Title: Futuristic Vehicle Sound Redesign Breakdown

Hi there, in this video I'll be breaking down the short clip that we just watched. I'll be showing you exactly what layers I use, what sounds I use to create it, processing and all that good stuff. So with that said, let's get right into our session and get going.
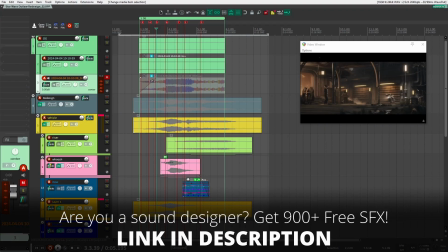All right, so here we are inside of Reaper, and one of the goals that I had with this redesign was to see if I could use some of the sounds that I've been designing for an upcoming project,
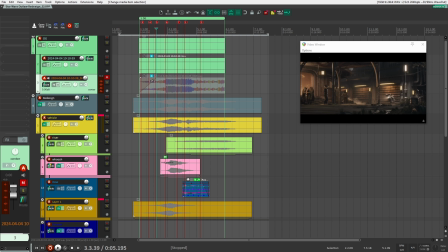see if they would actually fit inside of a trailer setting, a game setting, and see if I could actually make use of it and they actually would work in an actual context.
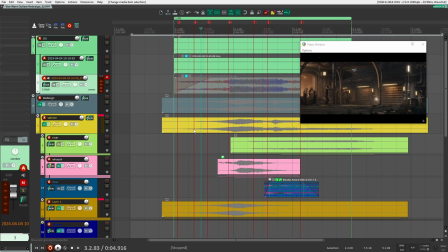So with that said, that was kind of my goal with this, is using just my own sounds. I don't have third-party sounds or anything like that in this one, I don't
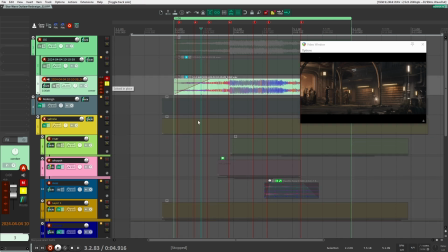think. So let's see how I created it. Actually, let's start at the beginning here. I'm going to play the actual sounds from the trailer. This is from the Star Wars Outlaws trailer. So let's have a listen. It's a really short clip here.
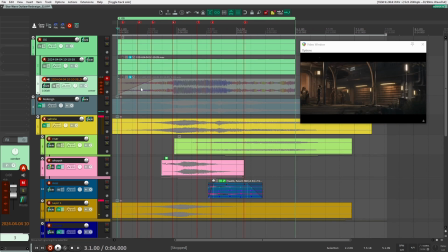I've been held back my whole...
Right, so I just really want to work on that vehicle sound, especially as it's coming around the corner and it's zooming by.
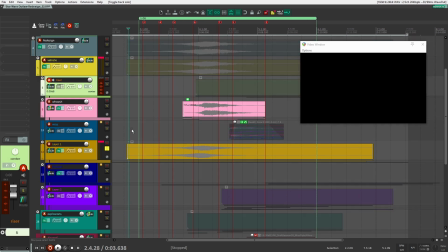So let's have a look and listen to what I did here. So this is where I started here. I started with this first layer down here.
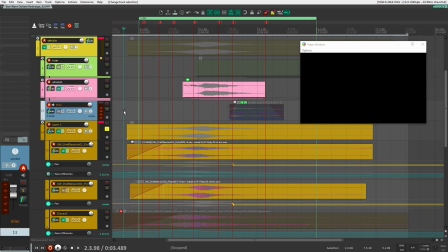So let's have a listen here. Right, so this is really just for when the vehicle here is just flying by right in front of the camera.
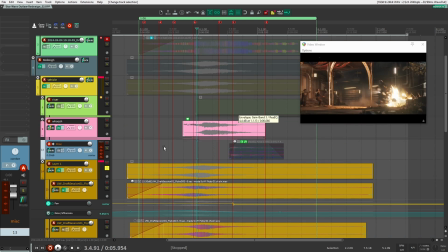That's where I wanted to start. I think the biggest difference between my redesign and the original game sound is that the original has a lot more tone, like a lot more tonality to it.
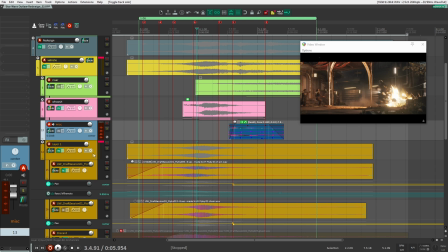I think I could probably, if I was going to redo it, I'd probably aim to do that as well. But let's see what I did here. So I'm going to take off, soothe here.
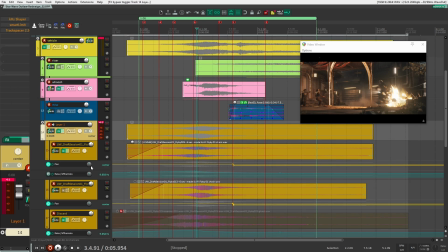I'm going to take off each of these effects there that I have so we can have a listen to what each sound sounds like here and how I process them.
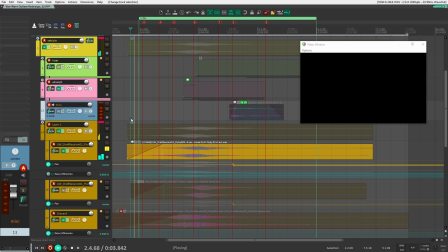So this is the first sound, the first layer. Right, so it's just a sci-fi flyby, very basic.
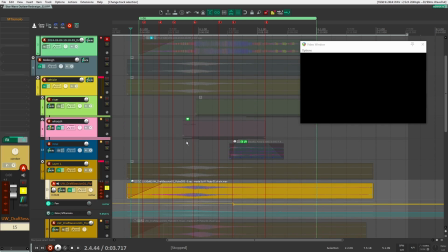Obviously, one of the key characteristics of like these sci-fi sounds, especially in Star Wars here, is that you have some sort of tremolo.
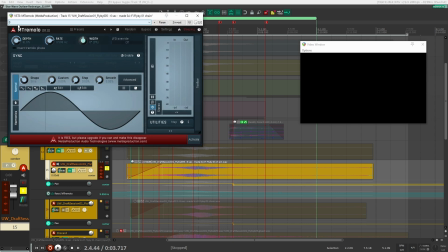And my go-to tremolo for creating these kind of vehicle sci-fi effects is M Tremolo here by Mellow Production.
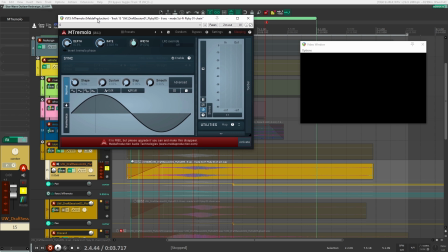It's absolutely free. I'll have a link in the description if you want to grab it. But yeah, these are the settings that I use here. And with it on now, it sounds like this. So as you can hear, I'm really modulating the rate here so that as the vehicle kind of speeds up and gets closer to us,
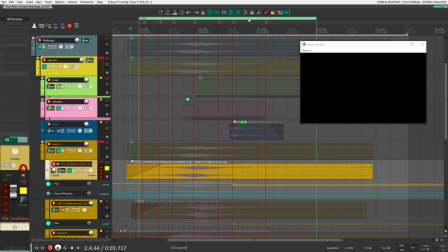it feels like you get that kind of Doppler effect or also that like speeding up effect. One of the other things that you'll notice here that I did here is I changed the panning.
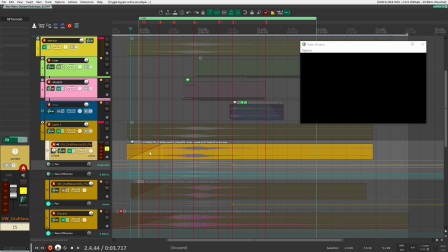So if I take this off, the reason I did that, by the way, is because you can see that my flyby sound effect in the original file, it goes from, I think it's left to right. So if I play it here.
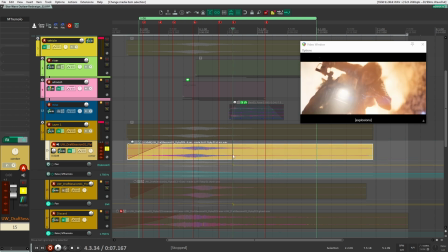Yeah, it goes from left to right, but right here we have a camera angle change right from there to there, where suddenly the main characters and the vehicle is right in front of us.
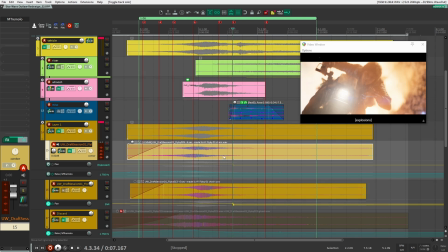So I didn't want the sound of the vehicle to be on the left anymore, so that's why I included this pin here so that it's more in the center, so it sounds coming out of the center. And I did the same thing for this one right down here.
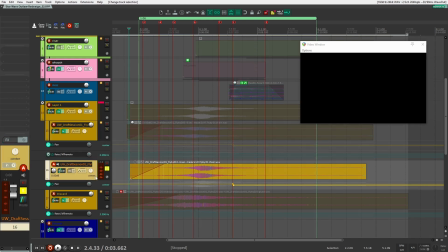All right, so let's have a listen to this second one here. This one has no processing, so I just kind of left it as is. All right, so together.
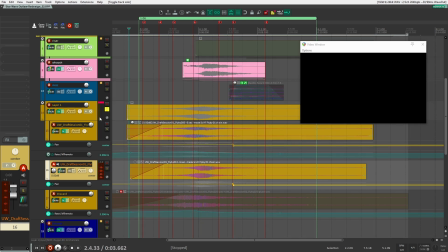That's what they sound like. After that, it's just a matter of adding some processing on the bus. I really want to add a bit of distortion and grittiness to it.
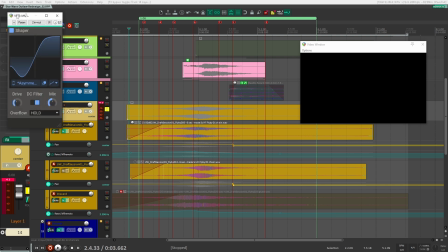So that's what I'm doing here with the Kilohertz Shaper.
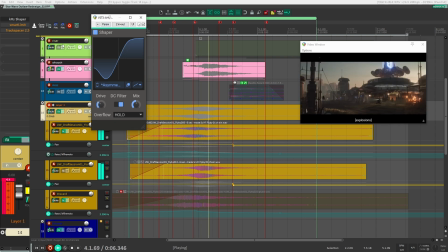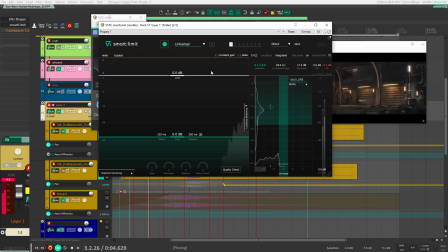Added a limiter to make sure I don't peak.
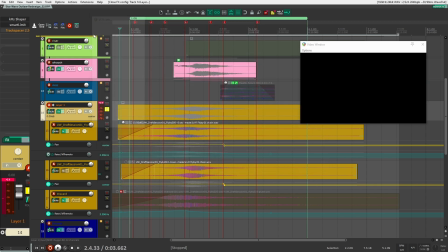And then after that, I added track spacer,
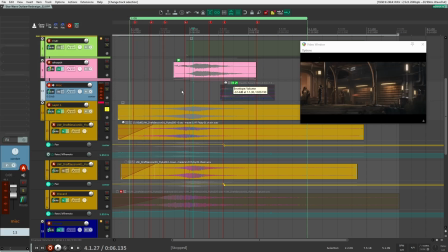and this is making space for this other whoosh here that I have for when the vehicle is like going right in front of the camera right here.
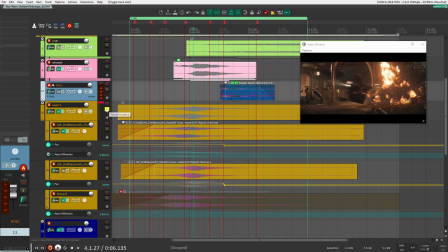So as it's whooshing by, I wanted to have some other effect going in. So that's what that is doing there. So I'm kind of ducking this sound right here. I'm ducking this sound that we just listened to so that it makes room for this one. So with that said, why don't we have a listen to this one right here so we see what it is doing.
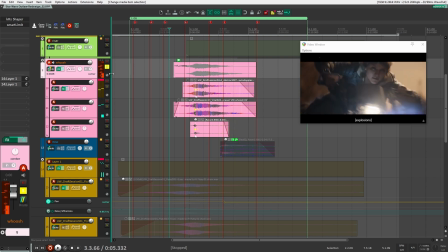So this is a whoosh I created using NVK Create. I think I had it just on a separate file or a separate project.
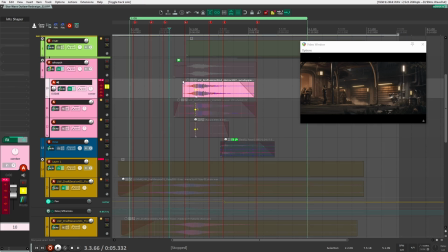But anyways, I dragged it in here and I just added some effects to it. So here we have the first one. Right, a Doppler effect.